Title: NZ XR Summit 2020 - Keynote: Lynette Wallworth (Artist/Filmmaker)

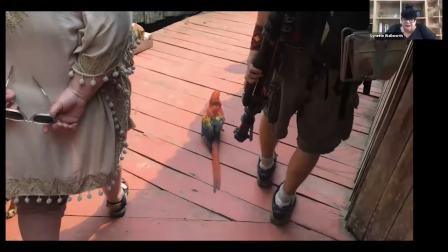i say this to you in order to explain that in part there's an opportunity with these technologies to move them to carry new protocols but also we need to find new language for what it is we're doing with these technologies well
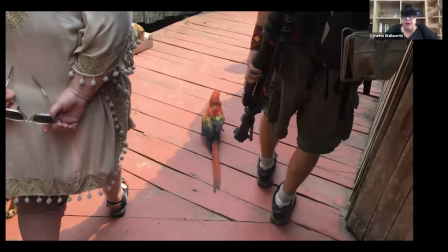the yawanawa when i would ask them what it was that we were showing with these most intimate of scenes they never use the word film they talk about a transmission the technology is an allergist to
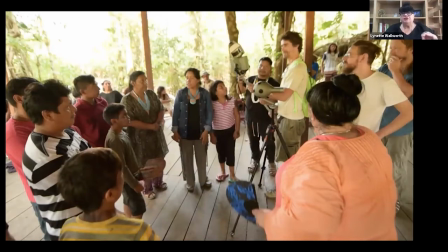visioning for them and they wanted to show western minds what the capacity for visioning is in order to do that I needed to be able to give a sense of what that vision state is like for the Yawanawa so as Mark mentioned among
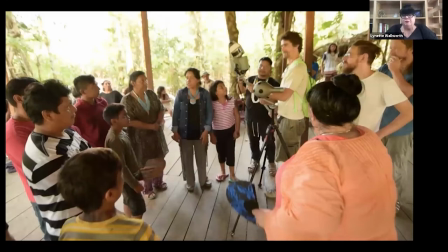we took three cameras but we also took a portable lidar scanner which to be honest was the most valuable tool in many many ways it could scan hundreds of thousands of points of data per second give us absolutely
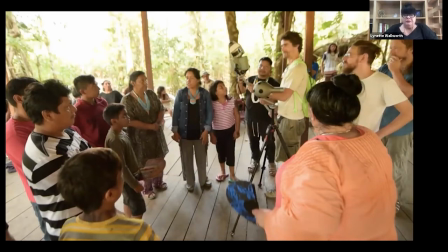completely photorealistic imagery of the yawanawa forest but we could decimate that heavy content
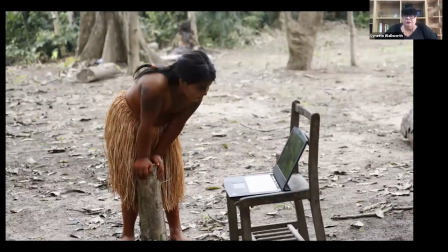and create an ethereal view which is really closer to how the yawanawa see their forest
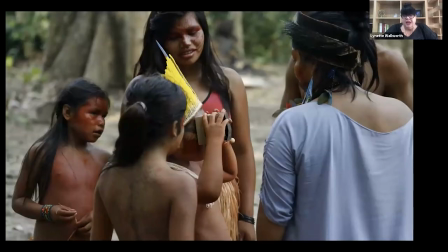in vision state i asked what was fundamentally essential to convey and the
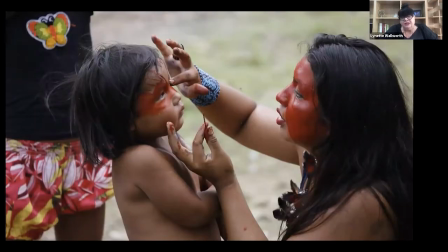yawanawa said two things first that everything is alive and second that
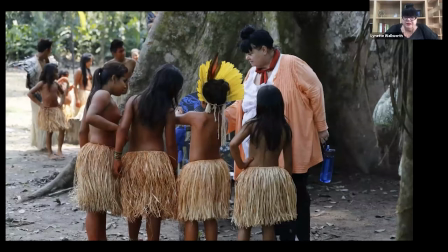the forest is aware of you from that perspective we were able to use
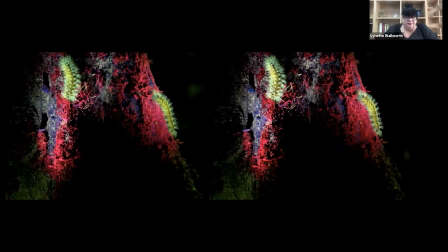the head tracking of the um vive pro in the vive pro in order to be able to impact where the viewer looks so we could change these points these data points of the forest in order to have them respond
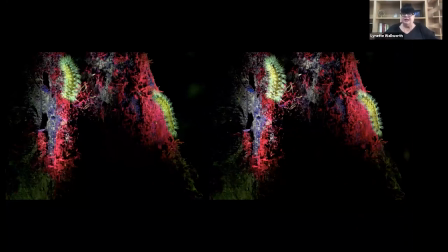to the viewer's gaze and have that forest do exactly as the hour now suggested it should to respond to where we viewed i took a scientist with me who i've worked with for many years the same one who worked on the coral project Mark mentioned and she was looking for fluorescent species in
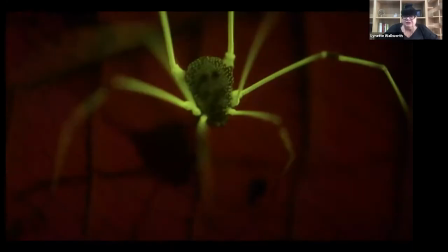the forest and we incorporated this sort of scientific information of these colours
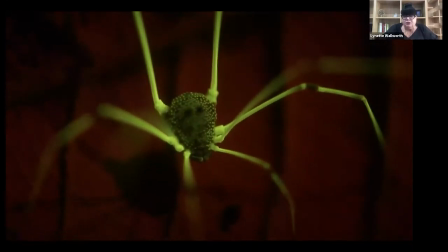that can't be seen except under very specific wavelengths into the Awabana experience.
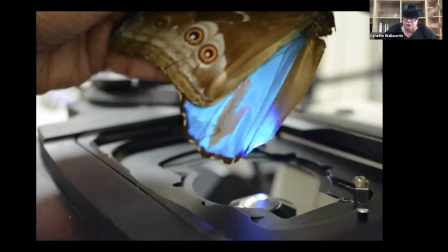We scanned some of the creatures that were important for the imagery and all of these things we used some
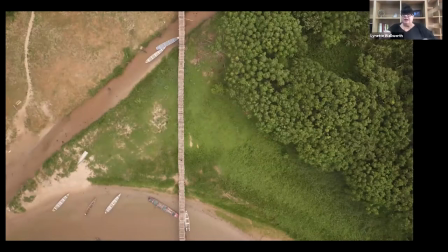of them that butterfly you just saw It was like a totem that we used to enter into the world of the work and emerge from it. So the AR component of Awavana, you are looking, first of all, at a book,
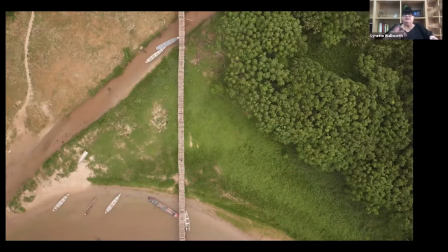and on that book appears an animation of that butterfly who really leads you into the vision of the story.
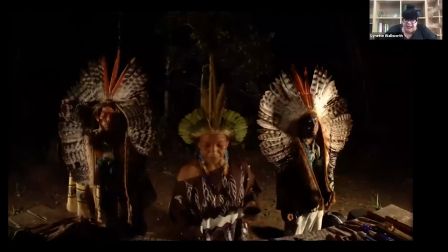And we end with Hushahu, who then became this formidable shaman And we end with seeing her doing ceremony inside the Yawanao forest.
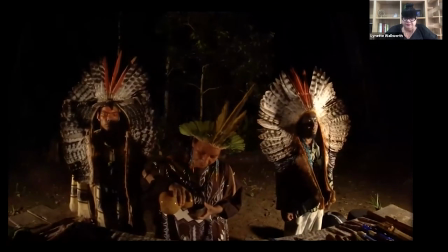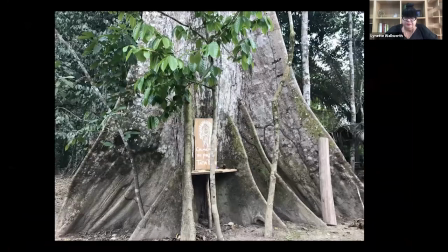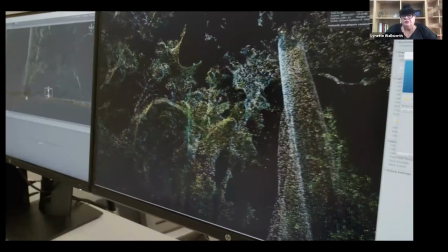Here you can see the kind of workings with some of the content which I wanted to show you. So this is the decimation of the LIDAR content in order that we could use, that we could kind of give this vision sensibility to it.
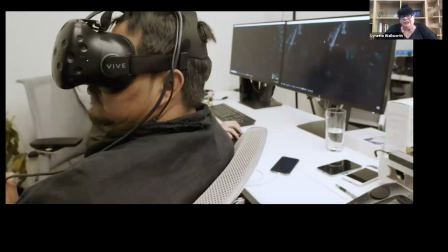This is Tashka, the chief of the Yawanao, I had to travel to Culver City in LA where I was making the work in order to check that everything was appropriate in terms of the way that we were displaying this experience of visioning from this story.